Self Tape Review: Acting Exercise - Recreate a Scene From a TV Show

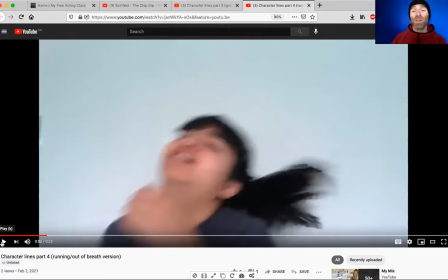If it was a film DB scene where you needed to be out of breath, what you would want to do is jump up and down a bunch before you start recording, hit record, and then come in actually out of breath. Because when somebody's actually out of breath, what they're trying to do is get it under control.
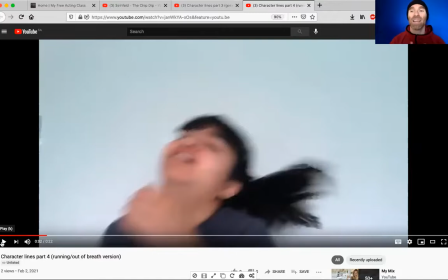And it's only actors who are like, I'm trying to pant. And so it's sort of an immediate giveaway. Now, for silly comedy, you're fine. I think the real issue right off the top of the scene is that we can't see her eyes.
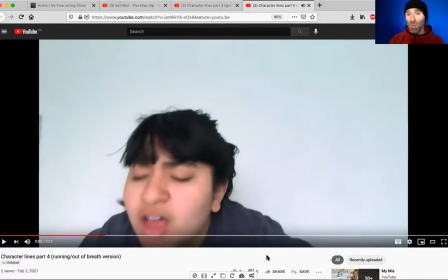Right? And I think that you having your eyes closed or is probably really normal for you when you are exhausted, but it's very important off the very top of the scene that we be able to see your eyeballs.
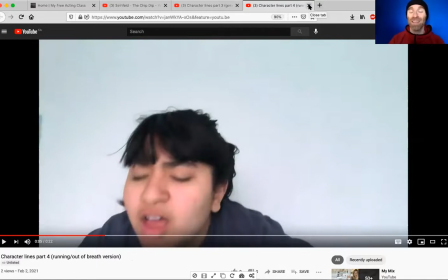So there is Christina's first take of the scene, and the delivery of the line She's got a clear story to it. It's nice and honest. And she's making that like a bigger, bolder comedy choice. Here is her second one.
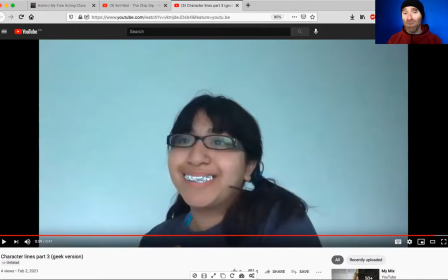Just looking at her with this tinfoil, or what looks like tinfoil on her teeth, makes my teeth hurt. But total commitment. Character lines, part 3, geek version. So pleasing.
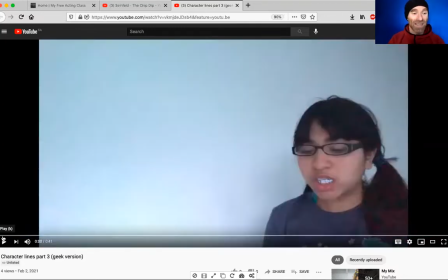But so in last Wednesday's lesson, Candy asked a question about like, what does taking a bigger risk look like? And I was like, well, just put more of yourself in there. And with Christina specifically, I said, like, just have fun. Like whatever you do, record your lines, tell your story, make your choices, but then just do something fun.
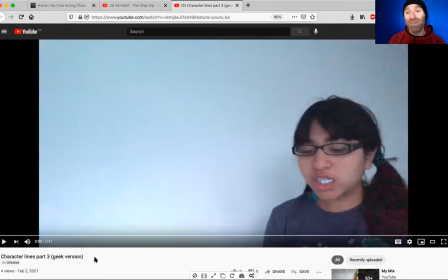So I assume that this is something that she did because it was just fun for her. And you can see how fun it is. Here it is.
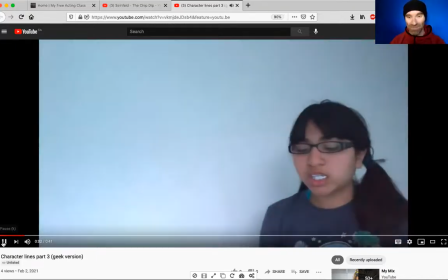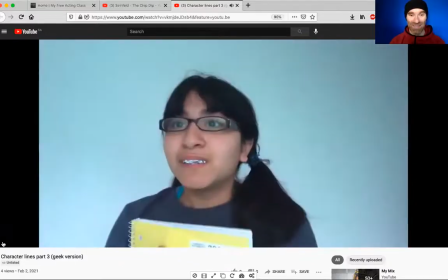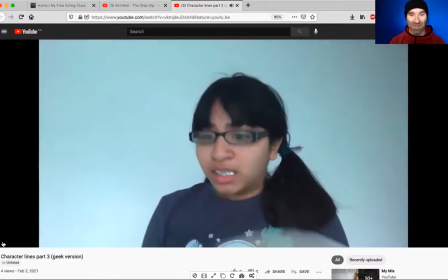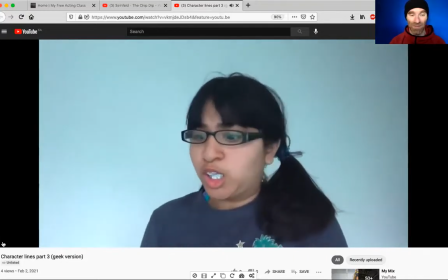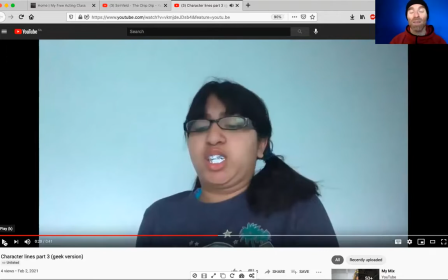Something that's worth thinking about, Christina, and I know I've talked to you about eye light before. I think it'd be a good idea to raid your house and find, any kind of desk lamp you can put right behind the camera and point right at your eyes to get a better light reflected in your eyes,
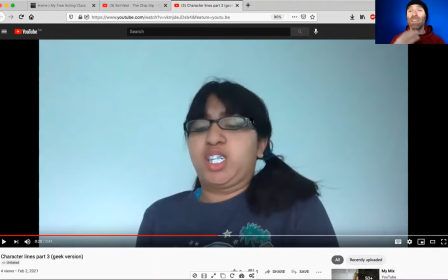like I have here. The other thing is that as in your travels, the next time you're in one of those, like, I don't know, Claire's or something, like one of these stores that just has like cheap accessories,
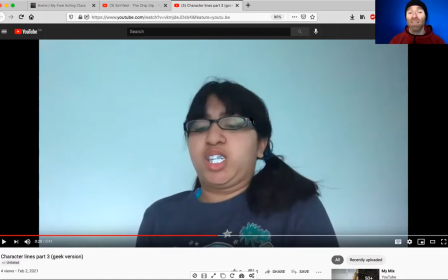getting a $6 pair of glasses that with like clear lenses, just the sort of decorative ones, and then punching the lenses out, because you can see that you're getting a glare here on your glasses. And especially if there's a light right in front of you pointed right at your eyes, you're going to get even more glare.
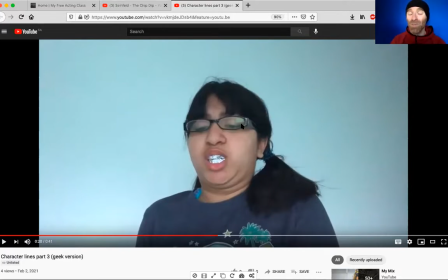But what's really interesting is that if you take the lenses out on camera, you won't even really notice. And if you go to sort of your favorite actor who has glasses, right, like you pull up a Harry Potter movie, and watch it, you would actually see, if you were going to zoom in, that in a whole bunch of the scenes, there are no lenses in the glasses for exactly that reason.
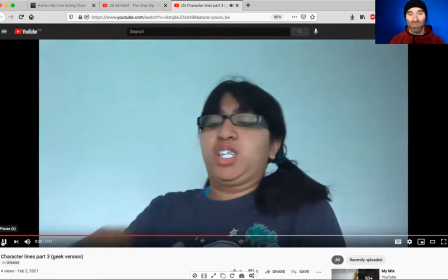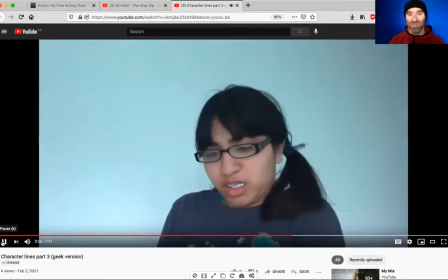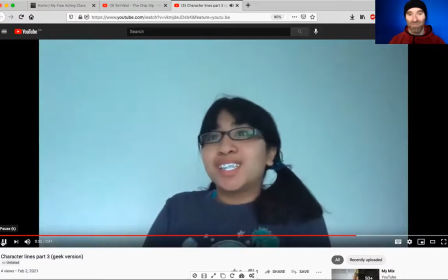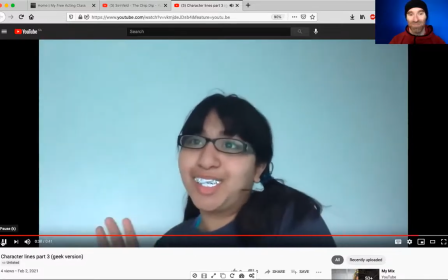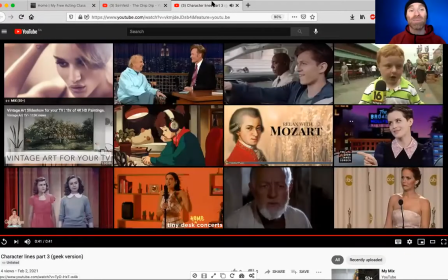It's just so ridiculous and fun, Christina. Like, thank you so much for sharing that with us. Was it fun to do? Good. Yeah, it looked like it. Right. And of course, having all that stuff stuffed in your mouth, like, really didn't work in terms of delivering the line, but who cares? Like, you were like, how much can I milk this moment before? Like, I'm just gonna milk that moment before a little bit more, even some more moment before. And like, yeah, did you overdo it? Of course, you never want to put in that much moment before for an audition. But every time you do something that's too far or too much, I think you learn. Yeah, and that's one of the reasons why I asked you after last week's sort of very successful tapes to take some risks and try some stuff that was a little bit crazier.